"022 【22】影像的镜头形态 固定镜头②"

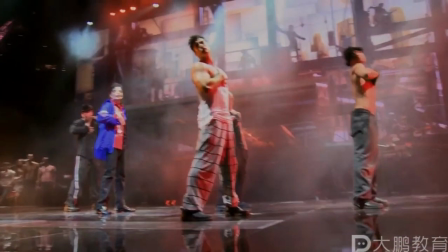好先看到这那么在这一块的话呢其实我们看到了麦克尔和两部分演员呢进行了一个配合一部分是那个女演员一部分是男演员对吧那他在和女演员配合的时候呢其实相对而言呢
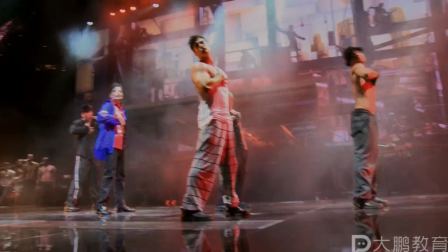他的一个镜头的简矩率呢要高一些而在和男演员配合的时候呢镜头的减击率是要低一些的为啥呢这里首先先来解释这个名词就是镜头减击率镜头减击率呢是指单位时间的镜头数量
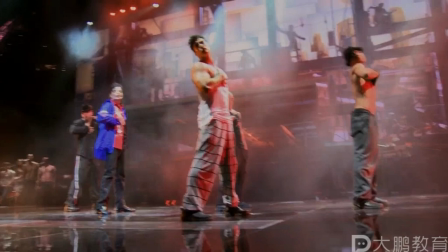打个比方啊比如说一分钟我减了60个镜头那么这个时候啊我的镜头减击率会显得比较高一些而一分钟呢如果说我只减了20个镜头那么我的镜头减击率呢会显得比较低一些
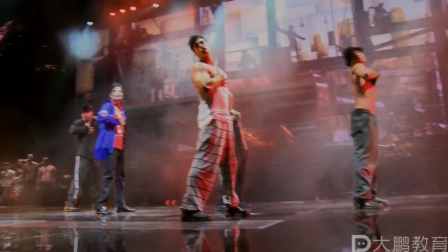这个时候我们要如何去匹配这个镜头简局率与视频的一个行间呢也就是说镜头内和镜头外的行间要如何来进行匹配呢
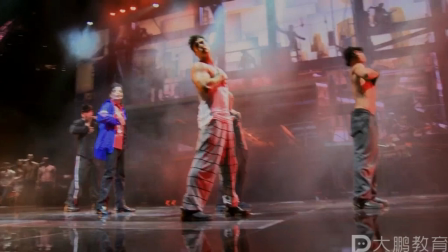首先我们发现女演员和Michael的配合的时候啊他的简局率高的原因是因为他们两个基本上都是在舞台走来走去在镜头内提供的信息量相对来是比较小的而这个时候呢我们就需要通过快速的剪辑
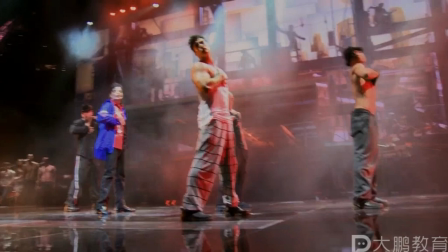然后呢以外部的剪辑节奏来补充当前的内容而当麦克和男演员配合的时候呢他的一个画面啊肢体动作是非常多的这个时候就会显得更加的活泼而且歌曲啊节奏也会相对而言更活泼一些
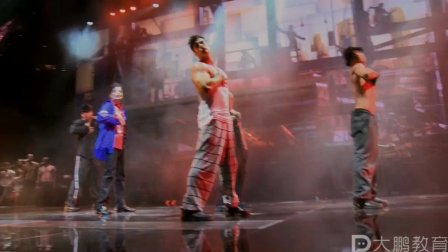这个时候呢如果说你快速去剪辑啊就会使得我们看起来眼花缭乱所以我们会把南原这里的一个减辑率稍微放低一些
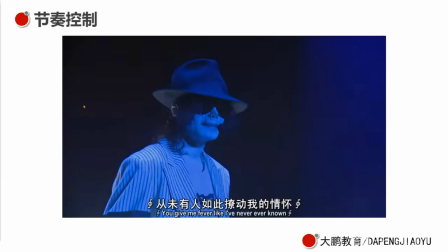这是减辑率镜头内外的一个配合以外部的减辑节奏
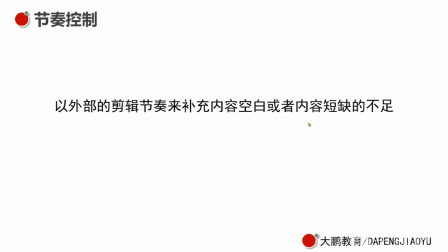来补充内部的空白或者说内容的短缺不足刚刚的话呢是解决了我们的第一个问题就是如何避免太水第二的话呢我们来说一下太平太平的话呢它主要就是什么
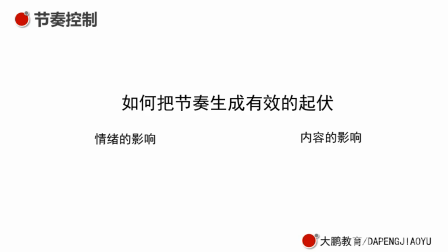在整段歌的时候它有前半段和后半段前半段是一个慢歌慢歌的时候它的镜头减去率也是相对较慢的它在很长的时间才会匹配一个镜头而且镜头的剪辑节奏
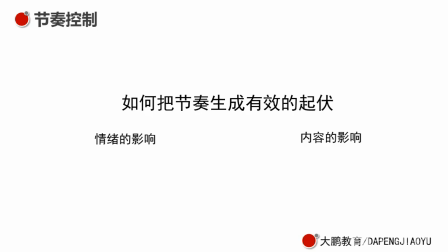基本上也是和音乐匹配的但到后来我们再看一下它换到一个欢快的节奏的时候
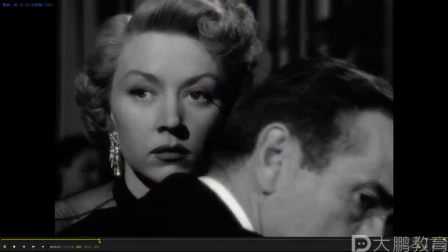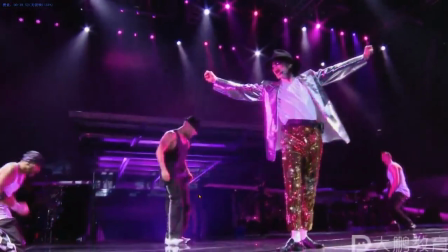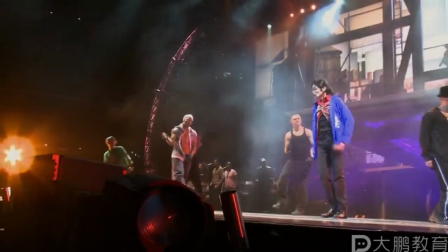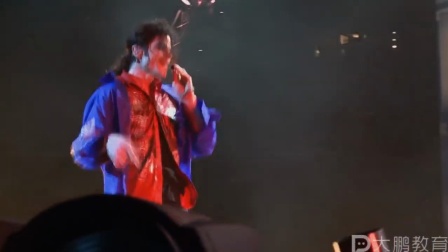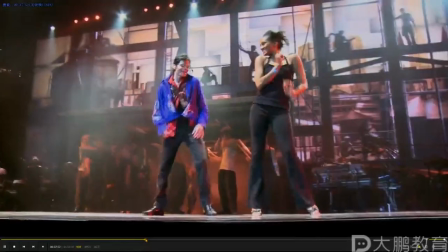我们从这来看一遍
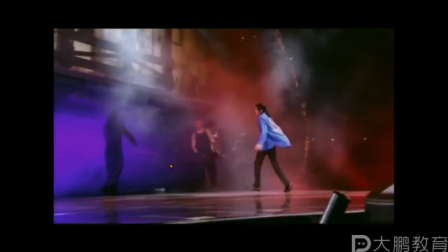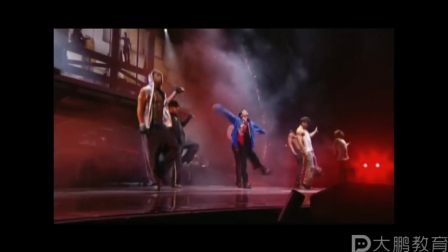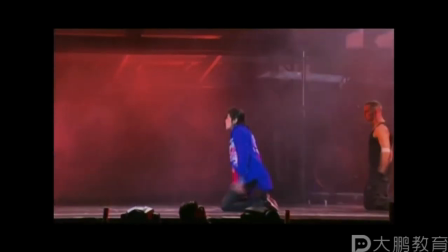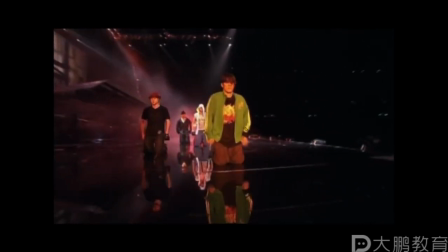这一块的古典就非常的密集对吧这个时候的话呢其实我们剪辑的一个节奏就起来了它跟着古典在这儿啊来回的进行镜头的切换它这块的切换啊主要是为了什么呀就是为了让画面不要太平让画面有一个节奏让前和后有一个节奏变化
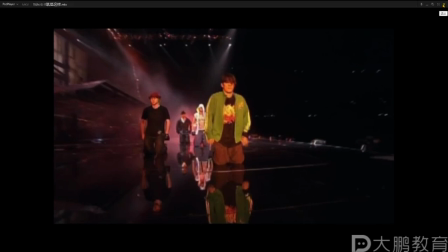好那么这里的话呢就是影响节奏的两个不同的因素
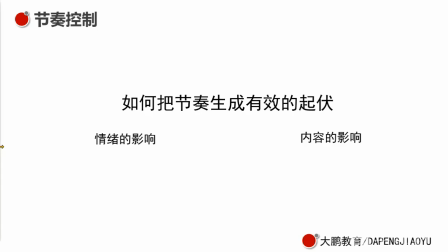一个呢就是我们的